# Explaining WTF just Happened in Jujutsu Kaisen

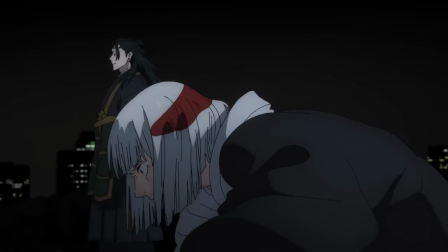[4:06]
Despite this, Pseudo Geto isn't strong enough to fight everyone alone with Uraumedan for the count due to Choso's blood, so he unveils the final kicker in his plan.
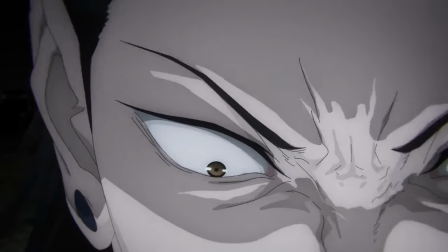[4:13]
Outside of vows made with sorcerers of the past, he'd also made vows with cursed spirits. However, these vows have become null and void now that he's in possession of Geto's body.
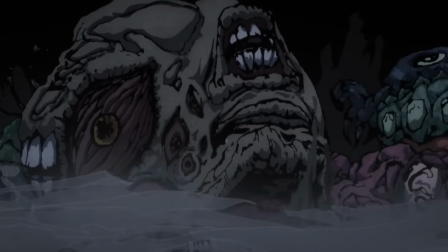[4:21]
With cursed spirit manipulation, he unleashes hundreds, no, perhaps thousands of curses,
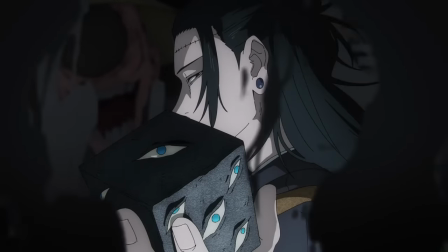[4:26]
and a surprisingly beautiful track so late into the series erupts, perfectly encapsulating the mood of the scene.
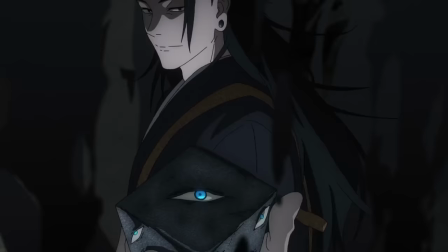[4:32]
He makes his escape with the prison realm, but not without flaunting it one last time before dipping into the darkness.
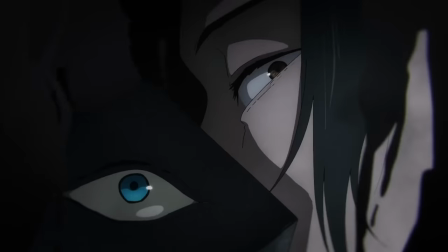[4:37]
Yuji's cries out for Gojo ring through our ears, and the power cuts out.
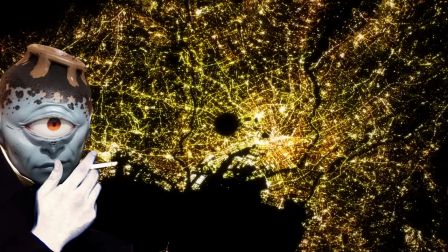[4:42]
Hopefully that gives you an idea as to what just happened, and maybe showed you why they call him the Yap Demon.
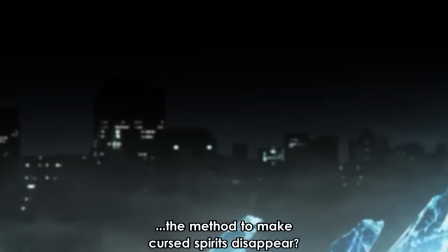[4:47]
This portion of the episode was incredibly limited in motion,
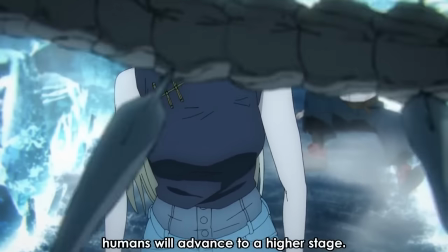[4:50]
obviously, but it still featured some very creative shots, nice lighting, and some really strong and energetic drawings.
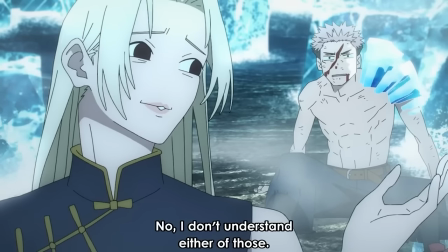[4:56]
Pretty much anything with Yuki was handled with utmost care, and I'm not exactly complaining.
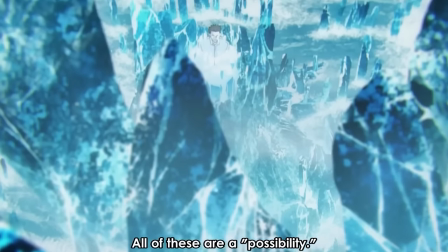[5:01]
I joke about Sudogeto's yapping, but the truth is, whenever he's on screen,
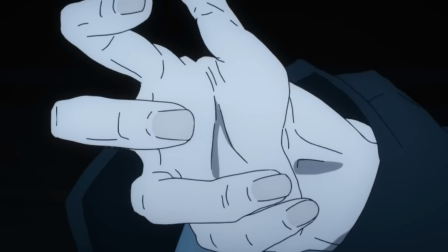[5:05]
the actual plot and lore of the series is moved forward much more than with other characters.
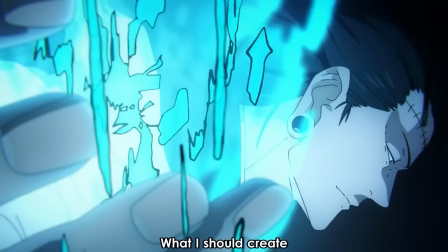[5:11]
This to me makes all of his appearances very enjoyable and incredibly important, and this one was not any different.
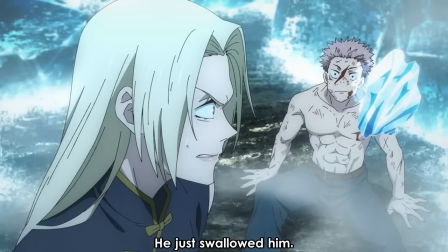[5:16]
What is very different, however, is the anime's take on the second half, aka the, you know, we're at the end of our budget and time act.
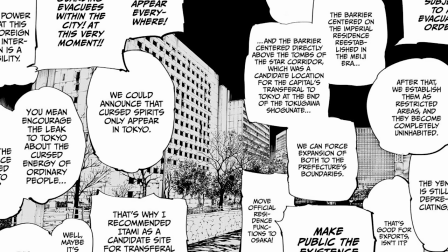[5:24]
Jokes aside, in the manga, we're greeted with this set of pages. Utter chaos, chaos by design.
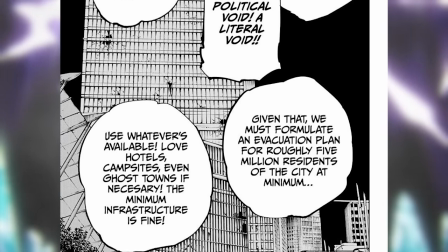[5:29]
With the news of Shibuya making its way to the masses, total panic. The anime's approach is much more detailed and surprisingly calm.
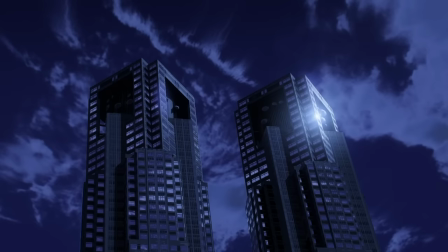[5:38]
People are unsure with what's happening and they just continue about their daily lives, blissfully unaware.
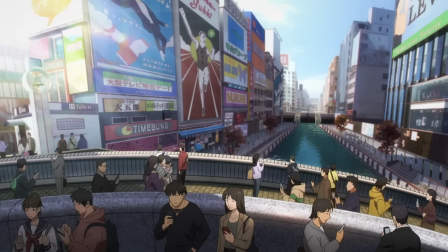[5:43]
Some even call what's happening a hoax, or, well, they're probably just recording a movie.
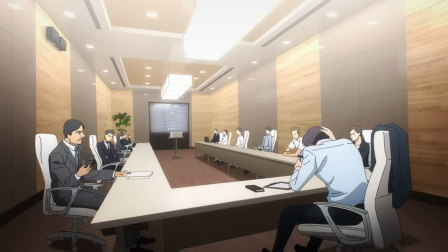[5:48]
The only ones in true panic are what I assume government officials with knowledge of cursed spirits and cursed energy.
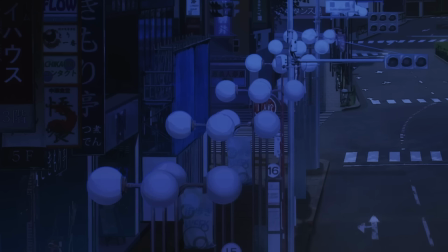[5:54]
Plans get thrown out one after the other, but with how Gege writes the story, this might not be that important to us as readers.
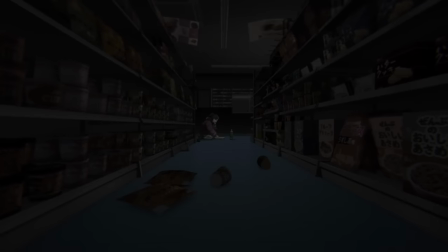[6:01]
The scene shifts and Jujutsu Kaisen once again taps into its horror-esque nature.
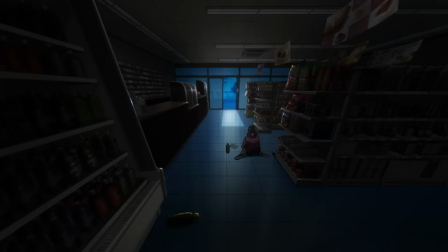[6:05]
This admittedly long scene of a lost child scrounging up food in an abandoned supermarket is properly unsettling.
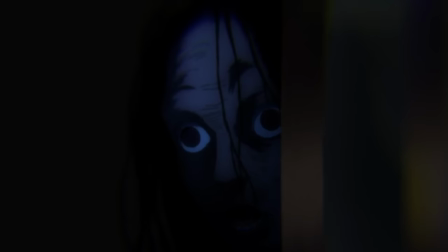[6:11]
At first, this ethereal-looking curse motions at the child to come closer, but as she makes her way towards the door, the curse's form becomes more and more apparent.
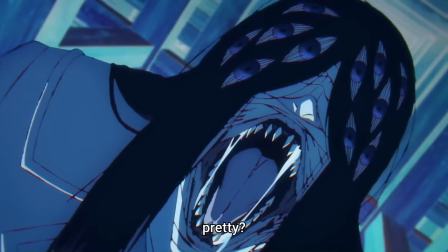[6:19]
And to be honest, Gege does a really good job at creating monsters, so much so that I'd love to see him attempt to create a horror manga just like Junji Ito.
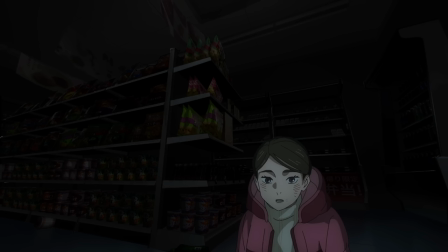[6:28]
Ah, who am I kidding? He's making that idol manga, isn't he? The girl can see curses, but she doesn't know what they are.
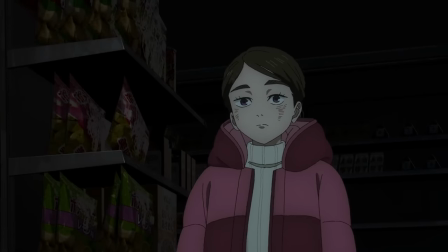[6:33]
This is what fools her into putting blind trust into this thing that she can only barely make out.
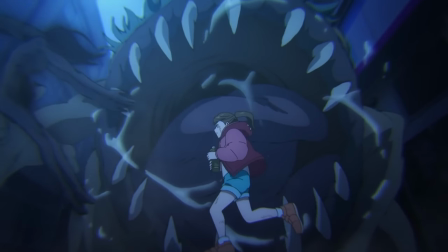[6:38]
And as she makes it past the door, the jaws of the fish from Nemo that had me scared of the ocean as a kid open wide.
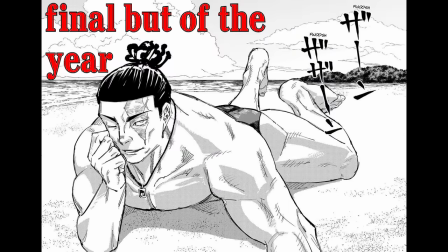[6:44]
But...
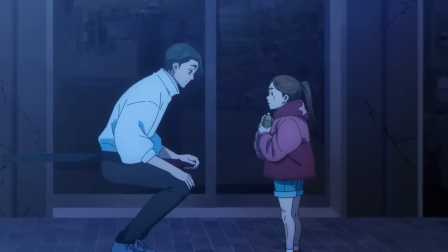[6:49]
Yuta makes a save, having been completely absent in the story since the events of Zero, he finally makes his return.
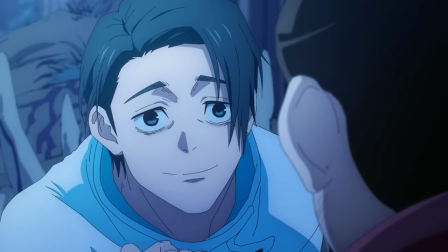[6:55]
I really, really like the slight redesign here for Yuta.
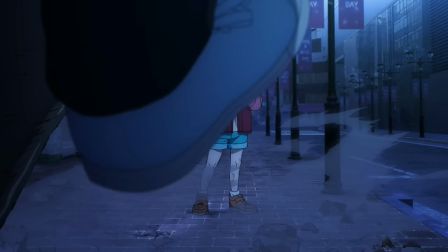[6:58]
He's a bit more built than he was in Zero, and the way he carries himself exudes the confidence that he had built up throughout the events of Jujutsu Kaisen Zero,
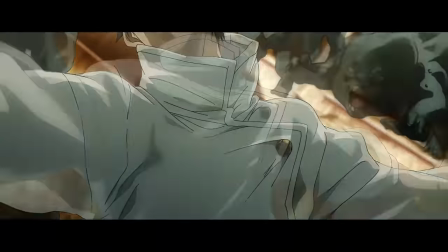[7:04]
and his eye bags have also been nerfed a little bit. Anyway, the original main character is back, and the good guys might finally have a fighting chance.
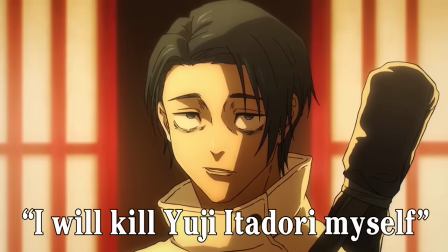[7:13] Itadori Yuja, boku ga koroshimasu.
Oh well, shit.
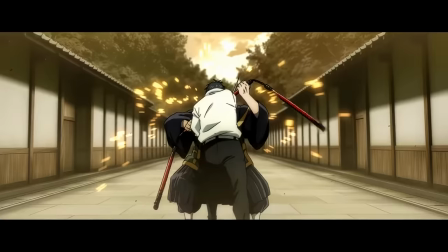[7:18]
Initially, I had thought and secretly hoped that the season would end right here, but I actually do like what they ended up squeezing in.
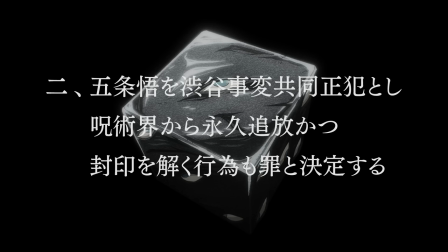[7:26]
The higher-ups ruling that Gojo's to be exiled, Yuji's sentence to be resumed and then executed by Yuta, and then Yaga to also be executed for aiding Geto and Gojo.
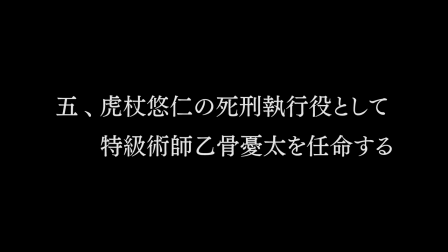[7:35]
It is nice that they included this, and I think it gives a good little teaser for what's to come in the future.
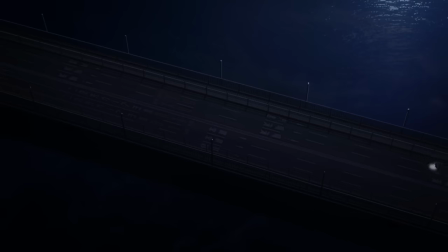[7:40]
This episode did feature a lot of time-saving techniques like reusing shots or long panning ones,
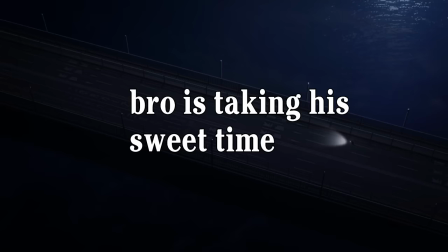[7:47]
But I think this shot of Yuji walking around just went on and on. But I get it. We'll never, you know, we're never gonna shit on the animators here because they are the victims.
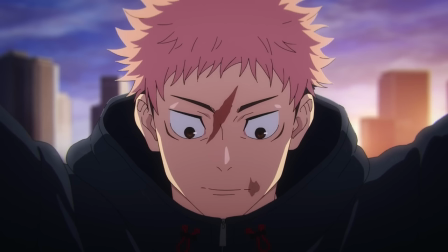[7:55]
You get the idea. With the thousands of curses released, Yuji claps his hands and two spring up at him. And Jujutsu Kaisen Season 2 is over.
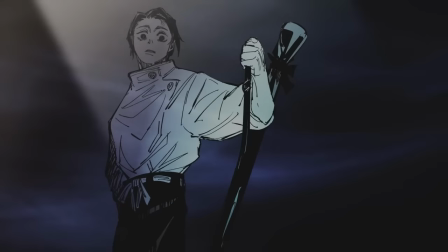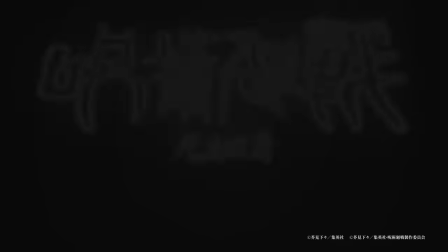[8:09]
Give these animators a break. They just finished the season.